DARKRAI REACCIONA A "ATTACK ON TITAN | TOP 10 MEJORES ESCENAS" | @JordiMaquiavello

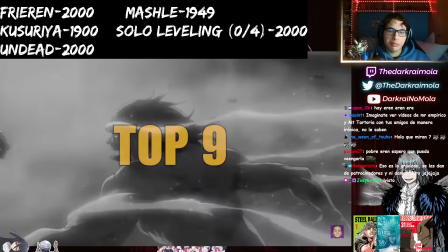Sorpréndeme, maestro Jordi.
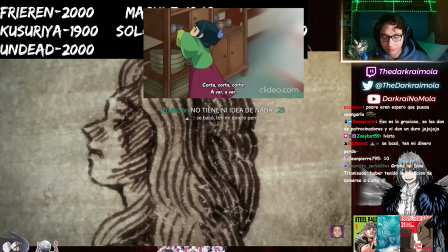Una de las secuencias más brillantes a nivel cinemático de todo Shingeki es el pasado de Ymir, la esclava que inició la maldición de los titanes en Eldia.
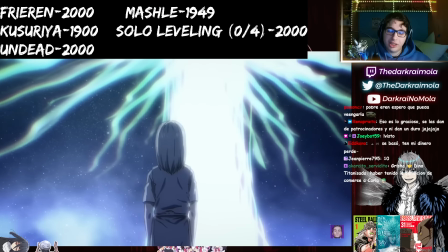Es uno de los segmentos más tétricos. Hostia, de toda va a meter serie, el pasado de Ymir. Con razón. Audiovisualmente parece estar contada desde una perspectiva mal.
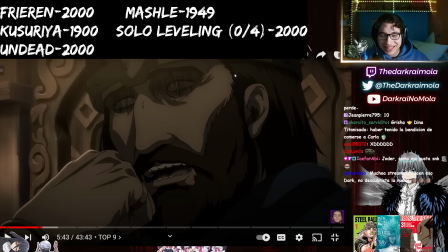Que sí, Jordi, que te gusta Zack Snyder. Que te gusta 300.
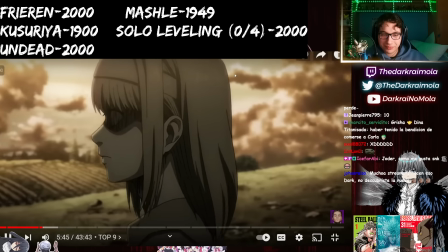Maldita, desde el principio, centrado en un mundo apagado, triste y desteñido,
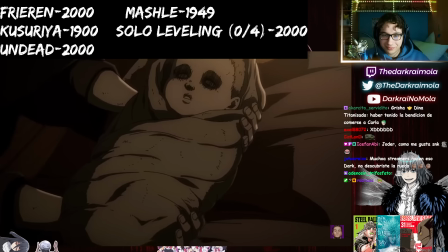donde las personas lucen como trozos de carne sin alma, despojados de la mirada y solo alimentados por sangre y violencia.
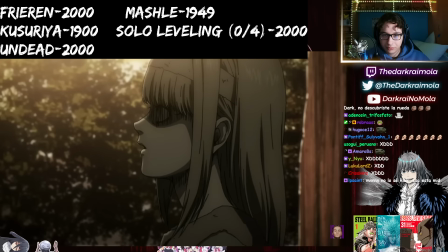Ese plano general, en el que vemos por primera vez a la tribu del rey Fritz, es el momento en el que nos damos cuenta de dónde viene el apodo de los demonios de Paradis,
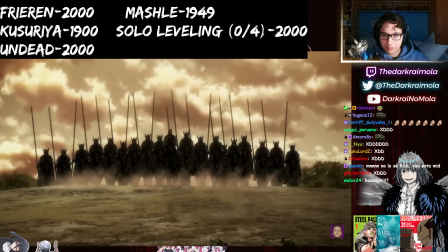que tanto repiten los marleyanos en sus libros de historia.
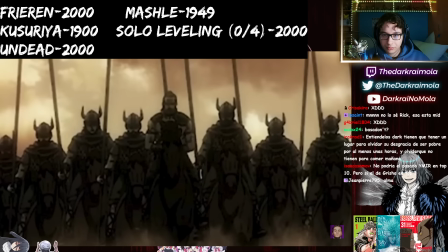Lejos de referirse a los malvados titanes, eran los soldados saqueadores y sedientos de sangre inocente que capitaneaban el horrible Fritz.
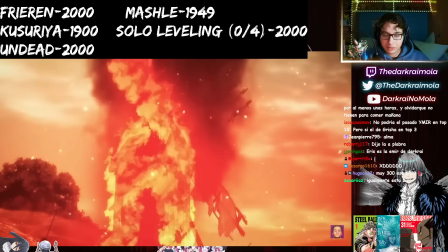Vemos cómo destruyen el desvalido pueblo de Ymir, asesinando y esclavizando a sus habitantes.
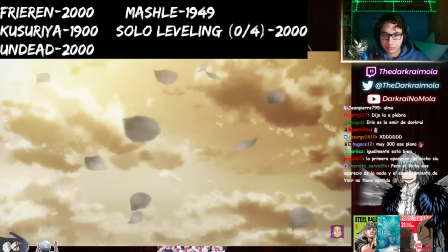En una transición por corte, somos testigos de cómo las cenizas de la conquista se convierten rápidamente en cínicos pétalos de rosa. Sí, el capítulo está súper bien.
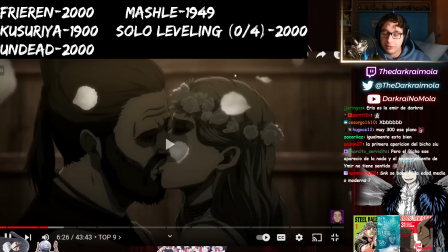el capítulo del pasado de Ymir está adaptado de forma chulísima. Muestran al líder de esta tribu asesina tomando a la fuerza a una de las pueblerinas como su esposa.
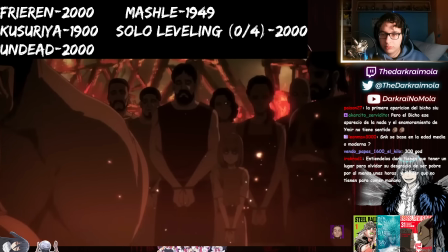Una perfecta comprensión de cómo la violencia y la fuerza forjan falsas dinastías, erigidas sobre una montaña de huesos.
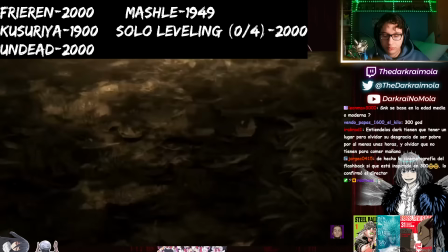No solo vale con la esclavitud de su pueblo, sino que es perseguida y casi asesinada falsamente por su bondad, de la que se aprovechan el resto de esclavos para acusarla.
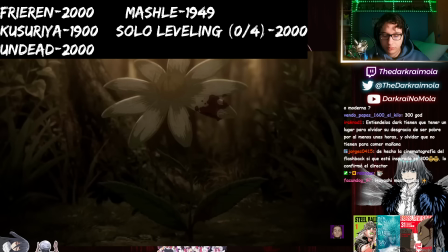En medio de la persecución, podemos ver cómo los animadores siguen jugando con la belleza del mundo mancillada por la sangre de inocentes.
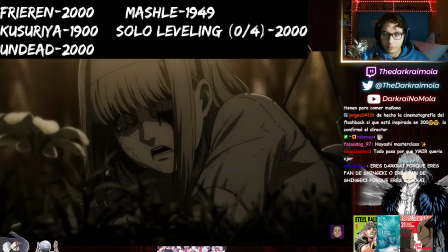Y a pesar de lo depresivo que es este símbolo, Ymir sigue adelante, para acabar cayendo en una alegoría del mitológico árbol de la vida,
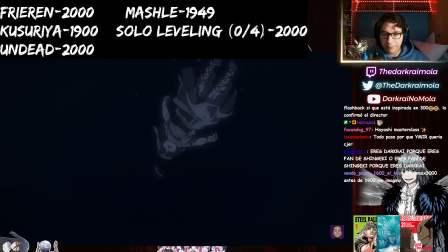donde un ser prehistórico, la Lucigenia, en búsqueda de la supervivencia,
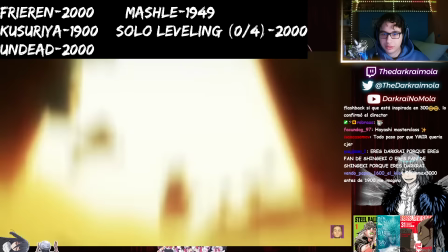de la misma forma que Ymir, parasita su cuerpo, mutándolo y haciéndose parte de su ADN,
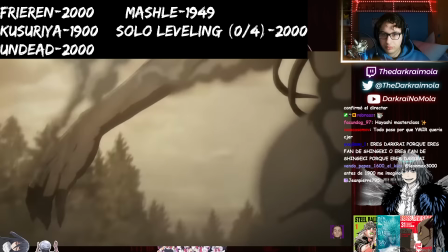desatando la maldición de los titanes y transformando a Ymir en un monstruo. La historia de Ymir es terriblemente trágica por su decisión a partir de este punto.
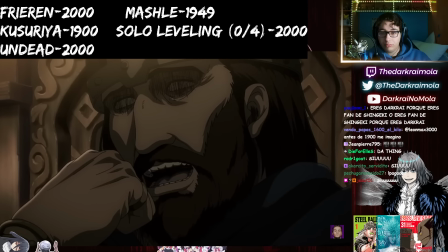Lejos de desafiar al rey Fritz y vengar las muertes. Aparte, otra cosa que tiene el pasado de Ymir es que es como...
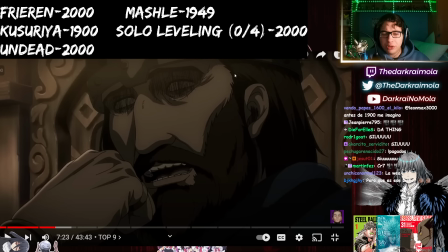Es tan raro todo, tan misterioso, tan críptico, ¿vale? Que no por nada estuvo alimentando teorías hasta el final de Shingeki, que siempre se teorizó un montón, que era el árbol, que era el bicho, que era Ymir, que era no sé qué... los nueve titanes que representaban los caminos,
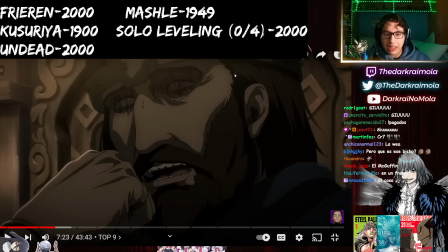no sé qué, no sé cuánto. Era todo tan, tan jodidamente raro que para alimentar la cabeza, ¿no? Para estar pensando, perdiendo el tiempo, ¿no? Pajareando. Era muy, muy interesante. Desde sus antiguos vecinos.
¡El diablo!
Muy, muy Tartaria, muy Mr. Tartaria todo el pasado de Ymir.
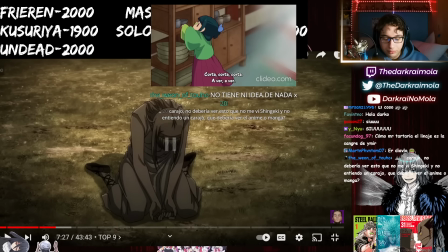Muy teléfono rojo. Ymir se postra ante él. Carajo, no debería ver esto que no me vi Shingeki y no entiendo un carajo, que debería ver el anime o manga.
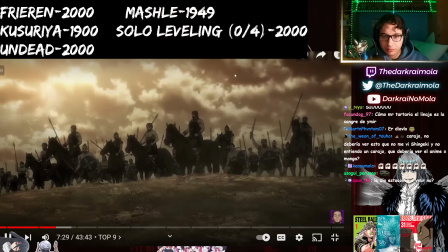Todo. Como un arma, una herramienta de conquista sobre la que desatar la destrucción y la muerte sobre sus enemigos.
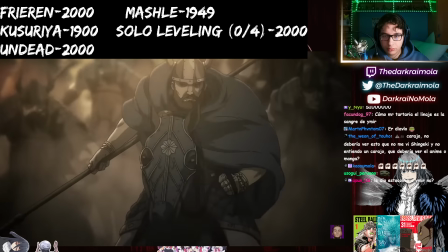La mentalidad esclava de Ymir y la ausencia de cariño en toda su vida le llevan a profesar amor a aquel que la ha valorado por única vez.
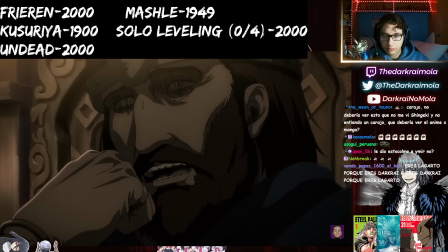Aún a pesar de su crueldad. Ahí, explique.
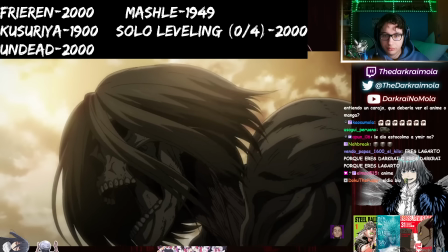Al contrario que otros titanes, el aspecto de Ymir parece sacado directamente de uno de los jinetes del apocalipsis, concretamente la muerte.
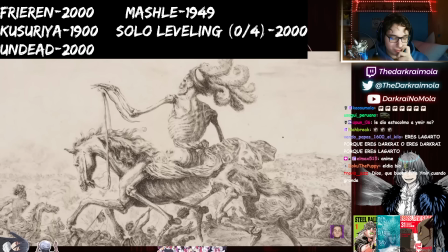Hostia. Quien mataba a sus enemigos por medio de la espada, el hambre, la peste y las fieras de la tierra.
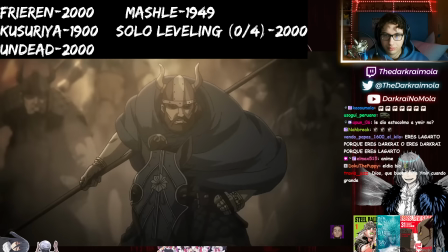Por otro lado, el rey Fritz parece una perfecta representación del primer jinete, aquel que capitaneaba a los otros tres, el de la conquista.
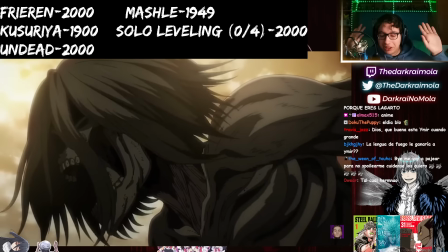Una simbiosis que causó al mundo... Yo ese no me la sabía. ...y una oleada de destrucción sin precedentes.
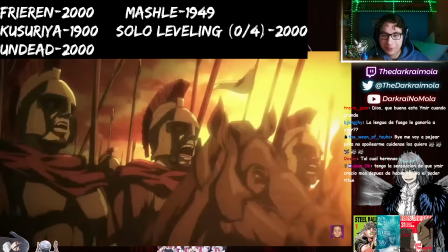Algunos de los planos más... Yo esa no me la sabía, Jordi. ...en este episodio, como este de Ymir embarazada, observando a las huestes de Eldia preparándose para la guerra.
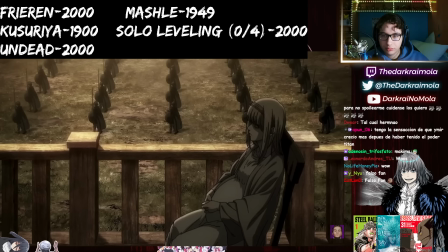Mostrando el rol contemplativo e inerte de Ymir, sin voz ni voto, como una cabeza nuclear preparada para producir más miseria y dolor.